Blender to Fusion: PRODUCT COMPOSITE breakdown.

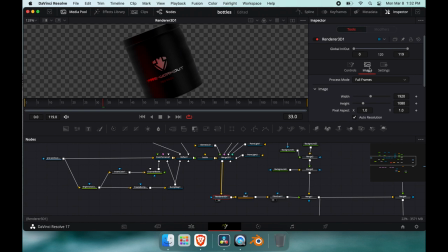8:34 And then you should be good to go. Now, some people do have a hard time trying to figure out where the motion blur is. Like, how do I add motion blur? Well, you want to come to the settings. It's going to be unchecked, and you'll check it. You can tweak things. Doing the 180, that's like the default, like film, shutter.
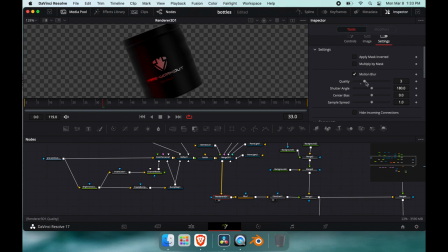8:51 So that's what I keep it at. And you can crank the quality up or whatever. And then right out of the render, to keep things looking as realistic as possible, so oftentimes it'll come out and it'll be looking super sharp.
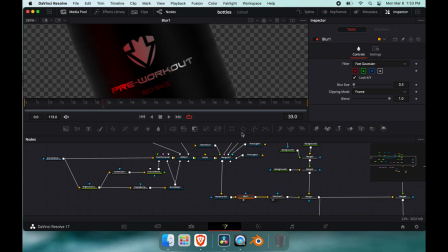9:05 So you will want to add a little bit of a blur to it. And when I'm saying a little bit of a blur, I mean like 0.3. Like it's almost unnoticeable, but it's just a little bit. Then I add a little bit of film grain just to add a little bit more realism on there.
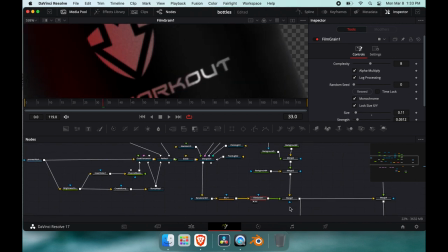9:20 Just so it's not so perfect. And then what I did was I created the cool background.
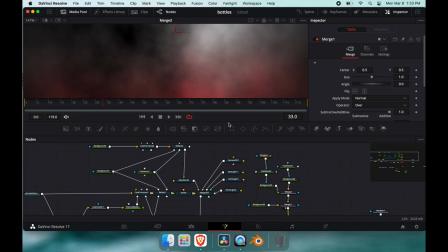9:26 So here's our cool background right here. If we view that, I'll show you how I did that.
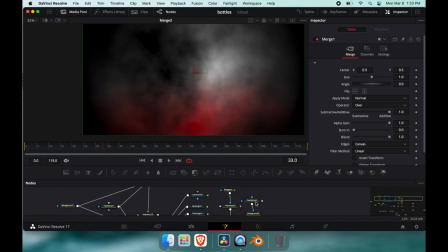9:34 So it's the miracle of the fast noise, okay? Fast noise. So first I created the main solid background. So what I did was got a fast noise.
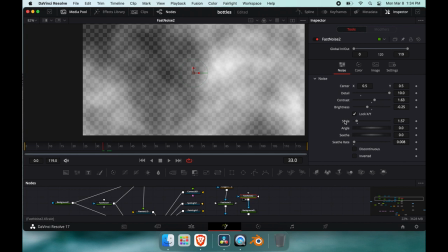9:44 I don't think I even tweaked it. Oh yeah, I did tweak it. Okay, so I cranked the detail up, increased the contrast, made it, you know, just tweaked a few things. And then I put it as a matte
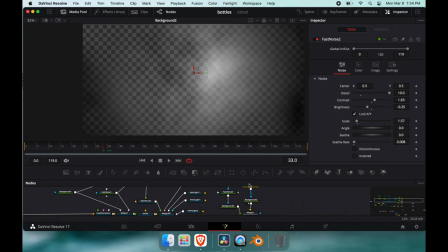9:59 a mask for this background. Now the background, it isn't just a regular background. This line in the middle and going out, that is a gradient. I did a radial gradient.
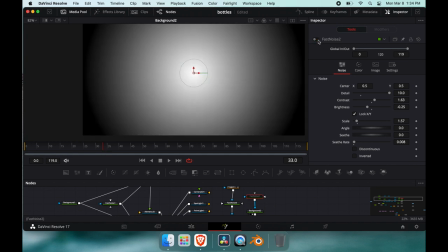10:10 And so if I turn off the fast noise, you can see it's just nothing special.
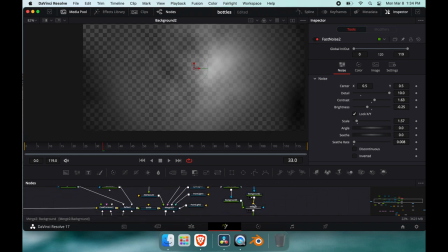10:18 Turn it back on, boom, that's looking pretty good. And I put that into the background, come over here to our merge. Let's go ahead and view our merge. And what I did was I had another polygon as a mask, and I just kind of made it kind of random and weird.
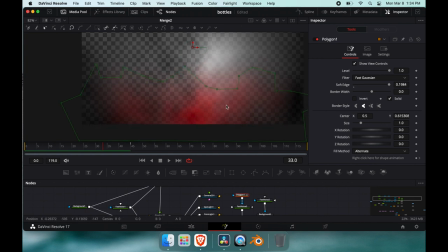10:34 Just something that's a little bit, just kind of funky. And then I did do the soft edge, just so, I mean, obviously if you tighten it up, it's gonna look pretty weird. So I did do the soft edge. I don't think I did that hard. Something like that. And then that was a fast noise.
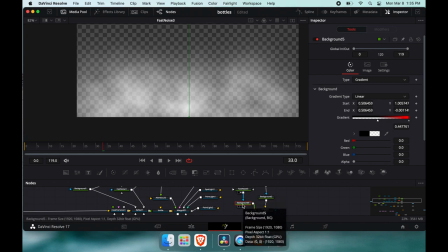10:55 But the fast noise with the polygon were a mask for the main background, which was just red.
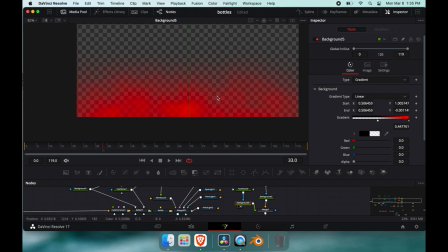11:03 And then that was, so if you look over here, gradient, red in the dark area, alpha in the white area, just so you don't really need a composite mode, but I still think I did do a composite mode. So I did overlay,
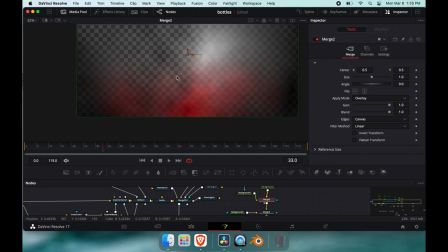11:17 just so it'll be bright in the bright areas and see-through on the see-through areas where there isn't a lot of smoke or steam, whatever.
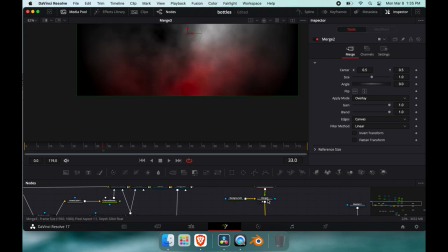11:26 Then I just put that into the foreground of a regular background, and boom, there you have it.
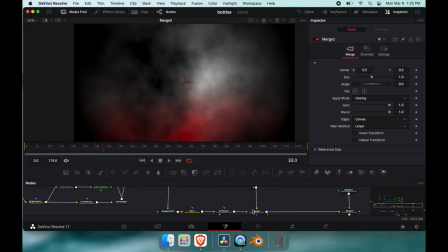11:33 And then I put that into the background of our foreground, and boom, there you have our cool composite right there. Then to spice things up a little bit, I added another merge,
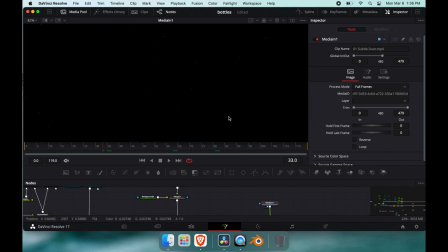11:47 and I got a free dust asset thing you can get from Premium Beat or Rocket Stock, probably both actually.
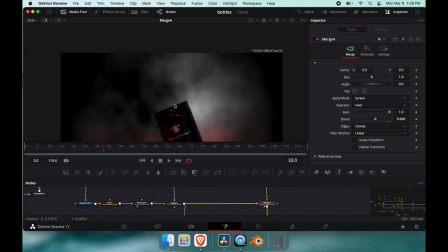11:56 Great places to visit. And boom, there we have our final composite.
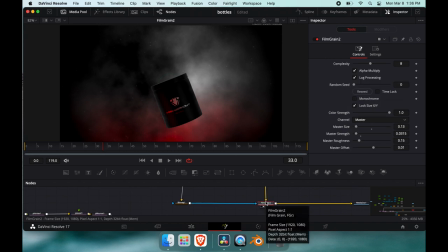12:04 Did add a bitmap, add some film grain. Hey, quick! And that is, that's how you do it. That's how we did it on this video. And obviously, hey, shut it! I gotta get going. So that was a little fast. All the stuff over here is
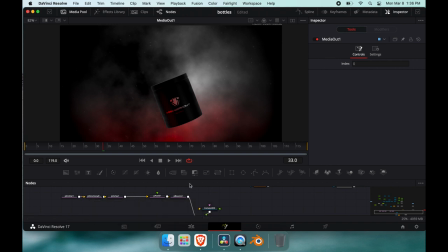12:25 all particle emitters right here. So, anyways, I'll see you guys later, and good luck.